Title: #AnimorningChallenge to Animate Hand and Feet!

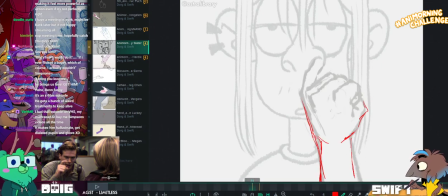(104:01)
I think you could just make sure that the wrist rotation here feels natural.
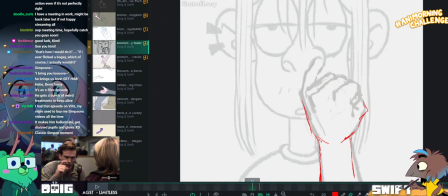(104:11)
Which requires, I think, just moving it a little bit more than you have at the minute. I mean, that sounds like a Bloodborne moment.
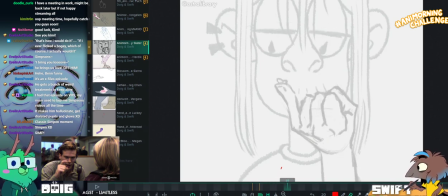(104:19)
Hallucinating, getting dilated pupils and glowing. Sounds like one of the creatures from a Sophocles clinic.
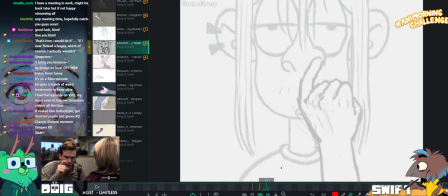(104:28)
Sorry?
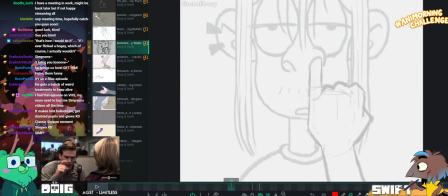(104:29)
I was just saying, hallucinating, getting dilated pupils and glowing sounds like something from a Sophocles clinic from Bloodborne.
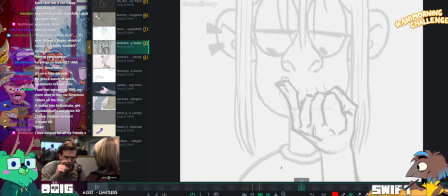(104:40)
I wouldn't know, I haven't played Bloodborne. You're looking at me like you want me to weigh in, and I'm like, sure!
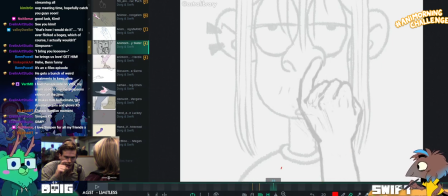(104:45)
I was just like looking Bloodborne. At you to let you know that you can continue with your more, like, you know, constructive words.
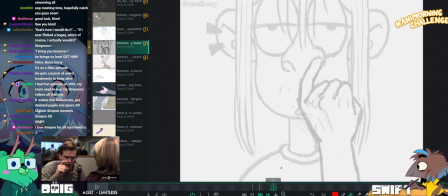(104:52)
Okay. It might be nice to add like a little bit of easing here so that
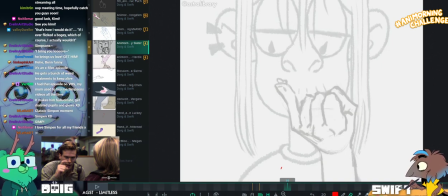(104:59)
the hand settles into this a little bit more rather than just stopping immediately on this frame.
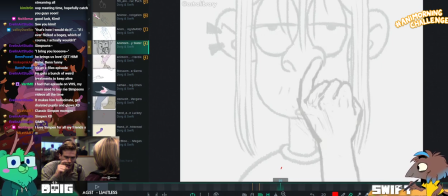(105:06)
I like the overshoot on the finger. I think you could keep that while having the actual hand itself do like a very subtle
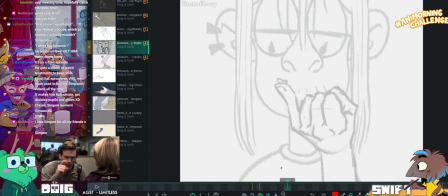(105:14)
movement cushion down into its position so that you have those two.
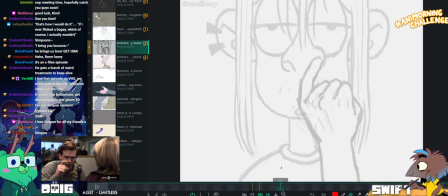(105:20)
Yeah, so that you have those two offsetting each other, because the movement that the wrist and the hand has done here is really big. So I think just having it settle a little bit into that is going to be nice.
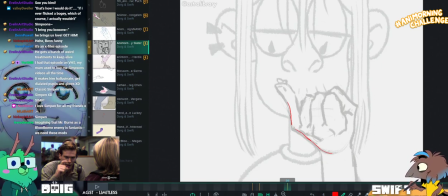(105:36)
You can maybe just draw the bottom left part of the hand and only that. I see, Mike. To show how that would move. Okay, Mike, alright. You see what he's doing.
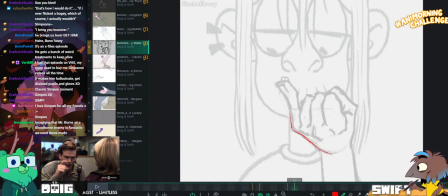(105:47)
Trying to save you time. Damage controlling me.
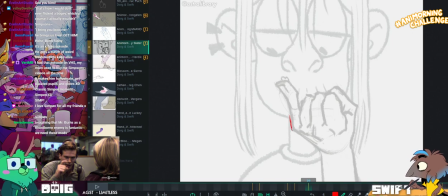(105:55)
If I took the brakes off, Indy would just reanimate all of your clips.
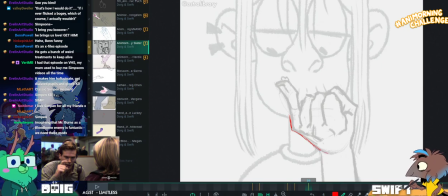(106:00)
I wouldn't reanimate them. Okay. Sure. Lies. But I would spend a very long time on each one.
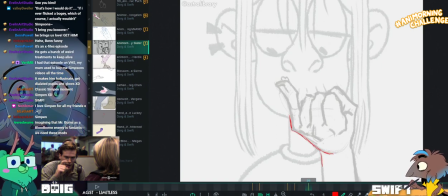(106:08)
Imagining that Mr. Burns as a Bloodborne enemy is fantastic. We need these mods. Oh my god. Oh, just replace all of the Bloodborne monsters and bosses with I'm in peace.
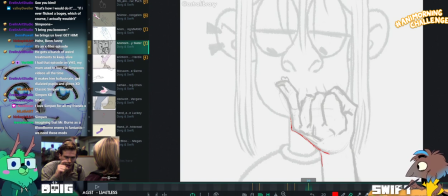(106:18)
With Simpsons characters.
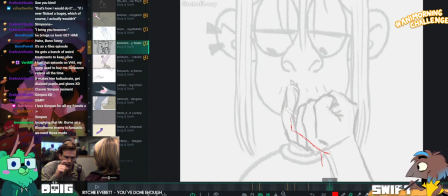(106:24)
That's Thomas the Tank Engine Skyrim level modding. Yeah.
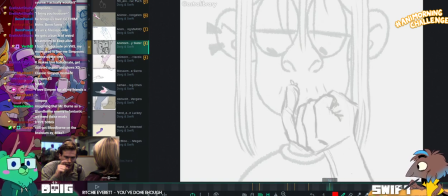(106:34)
Again, here, like, watch the elbow position. That might be one of my main notes for this one, is just watch the elbow position.
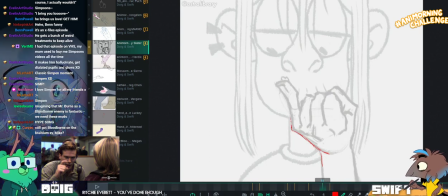(106:42)
Because right now it feels like the... Again, it's the syndrome where you're moving the chicken's body and the head staying still.
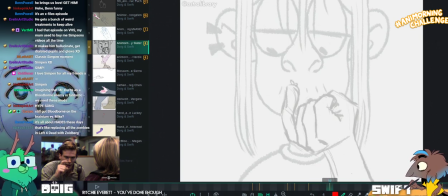(106:52)
Mm. It feels like the hand is staying still while all the movement is happening in the wrist. So I just move that hand over a little bit,
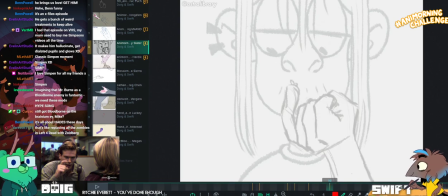(107:03)
so it feels less like the larger part of the body is having to compensate to keep the smaller part of the body in the same place.
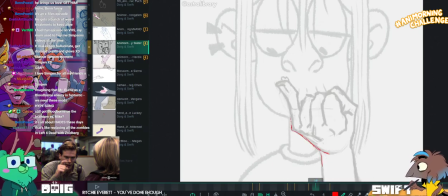(107:11)
Especially because we're moving forward anyway. Mm-hmm.
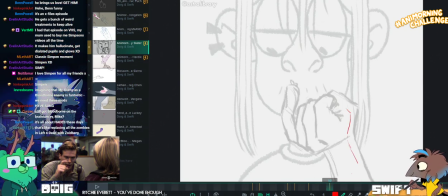(107:16)
In the next frame, I just ease that maybe to like here-ish instead.
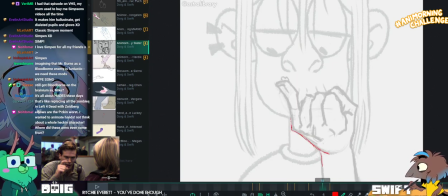(107:24)
So that the elbow is still moving back, but the hand is also starting to move forward because of that.
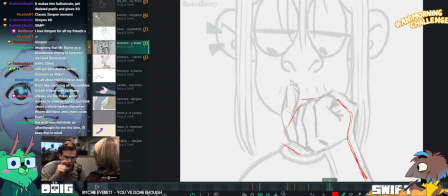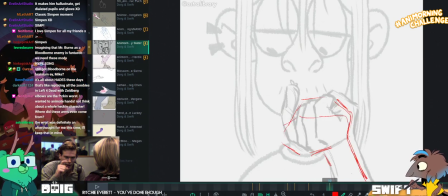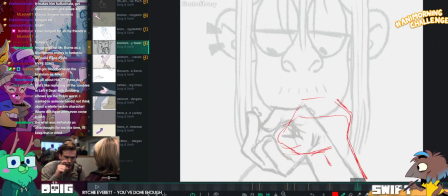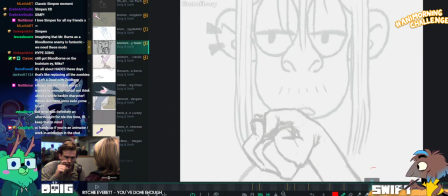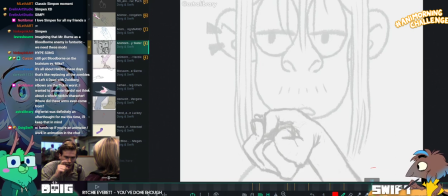(108:02)
Like here again, there's like a wrist rotation which feels slightly odd on the elbow.
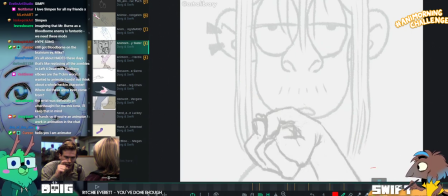(108:11)
Just make sure you're thinking about like how this hand is joining onto the elbow and how the movements are going to affect the elbow.
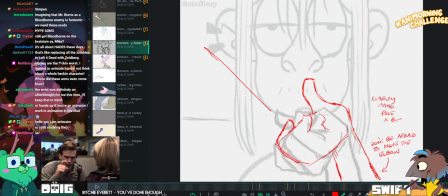(108:22)
Like yeah, especially on the flick, it feels like the elbow is staying in the same place while the hand's like
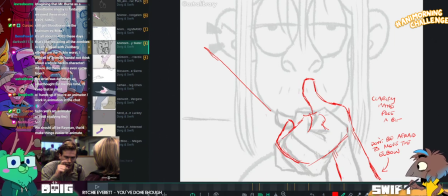(108:29)
jerking back into an almost uncomfortable wrist position. Which I think would be really hard to do.
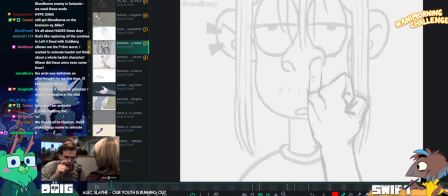(108:36)
Yeah. So that's what I think. Everything else is like really nice. I think the hand poses here are really nice.
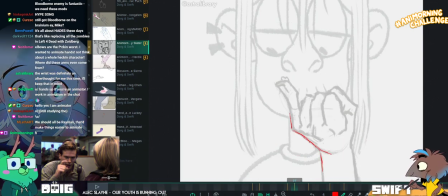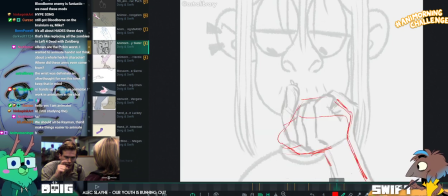(108:50)
Yeah. Like I think it might be nice to just clarify a couple of them a little bit,
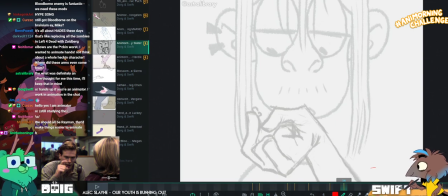(108:56)
just in terms of making sure that we understand that, for example, you know, this is joined onto that.
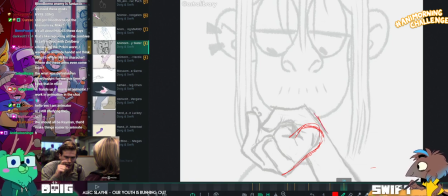(109:09)
And then this is on the other side of the wrist, thumb pad here.
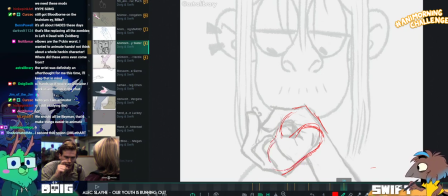(109:16)
Like I think sometimes the fingers are getting a little bit big and the palms getting a little bit small to
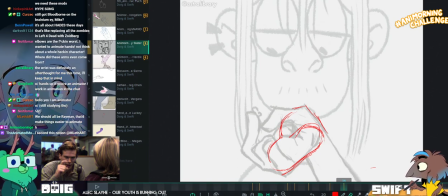(109:20)
the point where the hand stops making as much sense in terms of the draftsmanship of it.
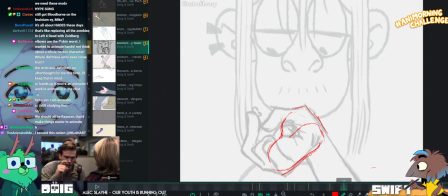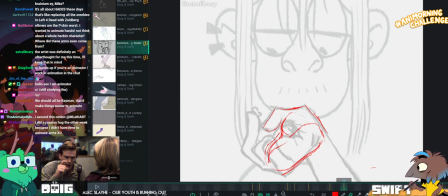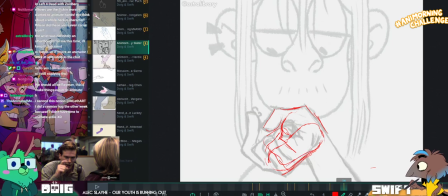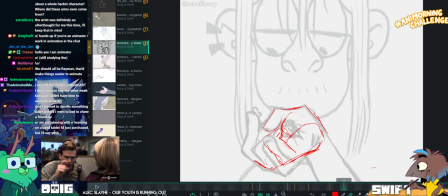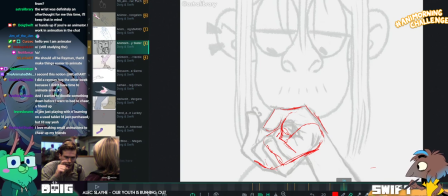(109:59)
So just to like double check that the hand drawings are translating properly.
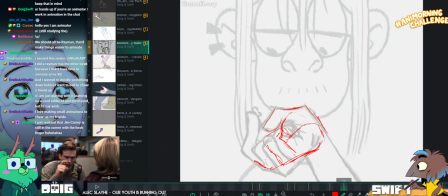(110:10)
Like I feel like the knuckle here, the hand is more foreshortened than I've drawn it here.
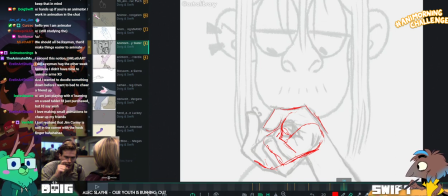(110:15)
So I think that's, you know, that's why the knuckles will be brought more over this way.
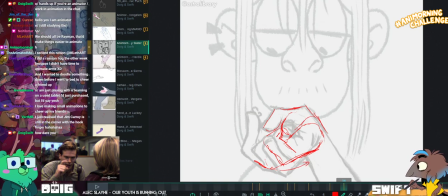(110:20)
Like I think you're right about that. I think that you'd still be able to see the pad of the hand though. So it might be worth just double checking.
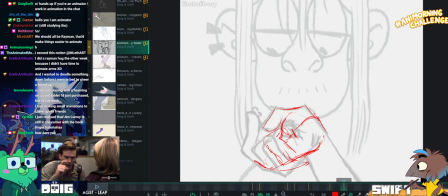(110:31)
Making sure that the construction isn't getting lost and you know what's happening in every frame.
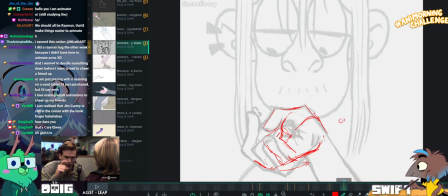(110:42)
It's just, I guess, check hand construction and draw it better than I did here.
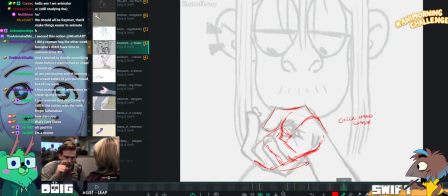(110:50)
I love this exchange between me and Vert. It's like I just realized that Jim Carrey is on the corner with the hook finger.
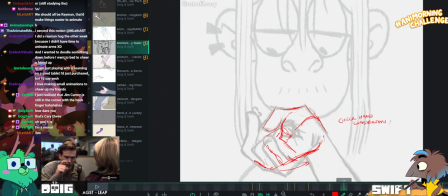(110:55)
I'm like, how dare you? That's Carrie Hughes. Oh my god, it is.
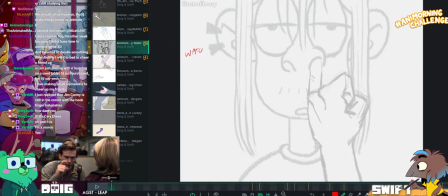(111:01)
Awesome work. Watch elbow. Lovely work.
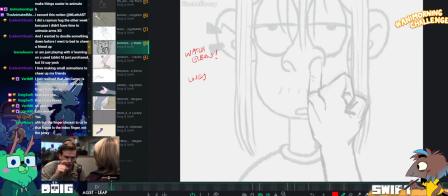(111:10)
I love that you took reference for this. It's awesome.
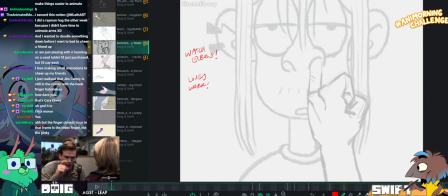(111:15)
Did you actually place your finger in your nose? Oh, you're right. Astro Library. I'm such a dumbass. Such a dumbass.
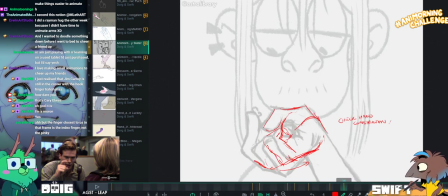(111:25)
Let me look at this again.
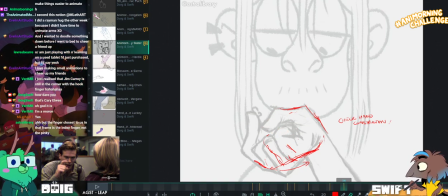(111:30)
I think this is indicative though of like the confusion that comes with not feeling like the hand is like clarified completely.
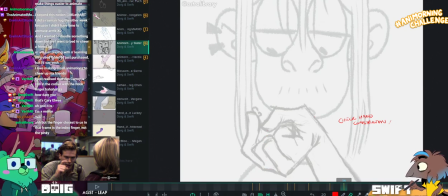(111:40)
So yeah, the closest finger to us is the index.
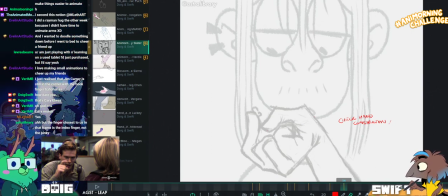(111:46)
So the thumb is on that side. Right, gotcha. Yeah, you've got a little bit of a spiral thing going on with tangents and stuff there. So,
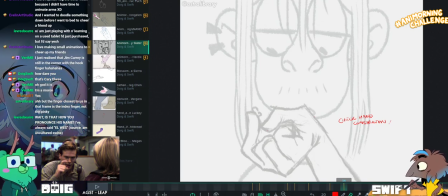(111:56)
Mike, would you do me a favor? Would you make this hand pose towards me so I can actually see what it would look like?
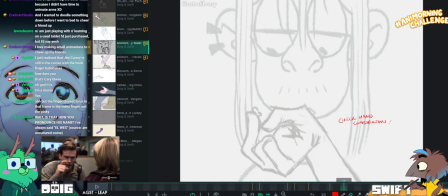(112:01)
Which hand is it? This one? Nope. Yep. And you need to rotate around so that your index finger is pointing towards me.
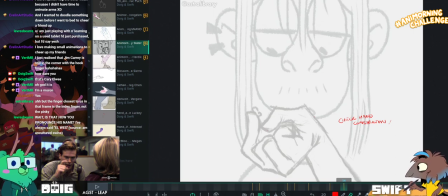(112:14)
Oh, is that crossing over the body? Yeah. Okay, gotcha.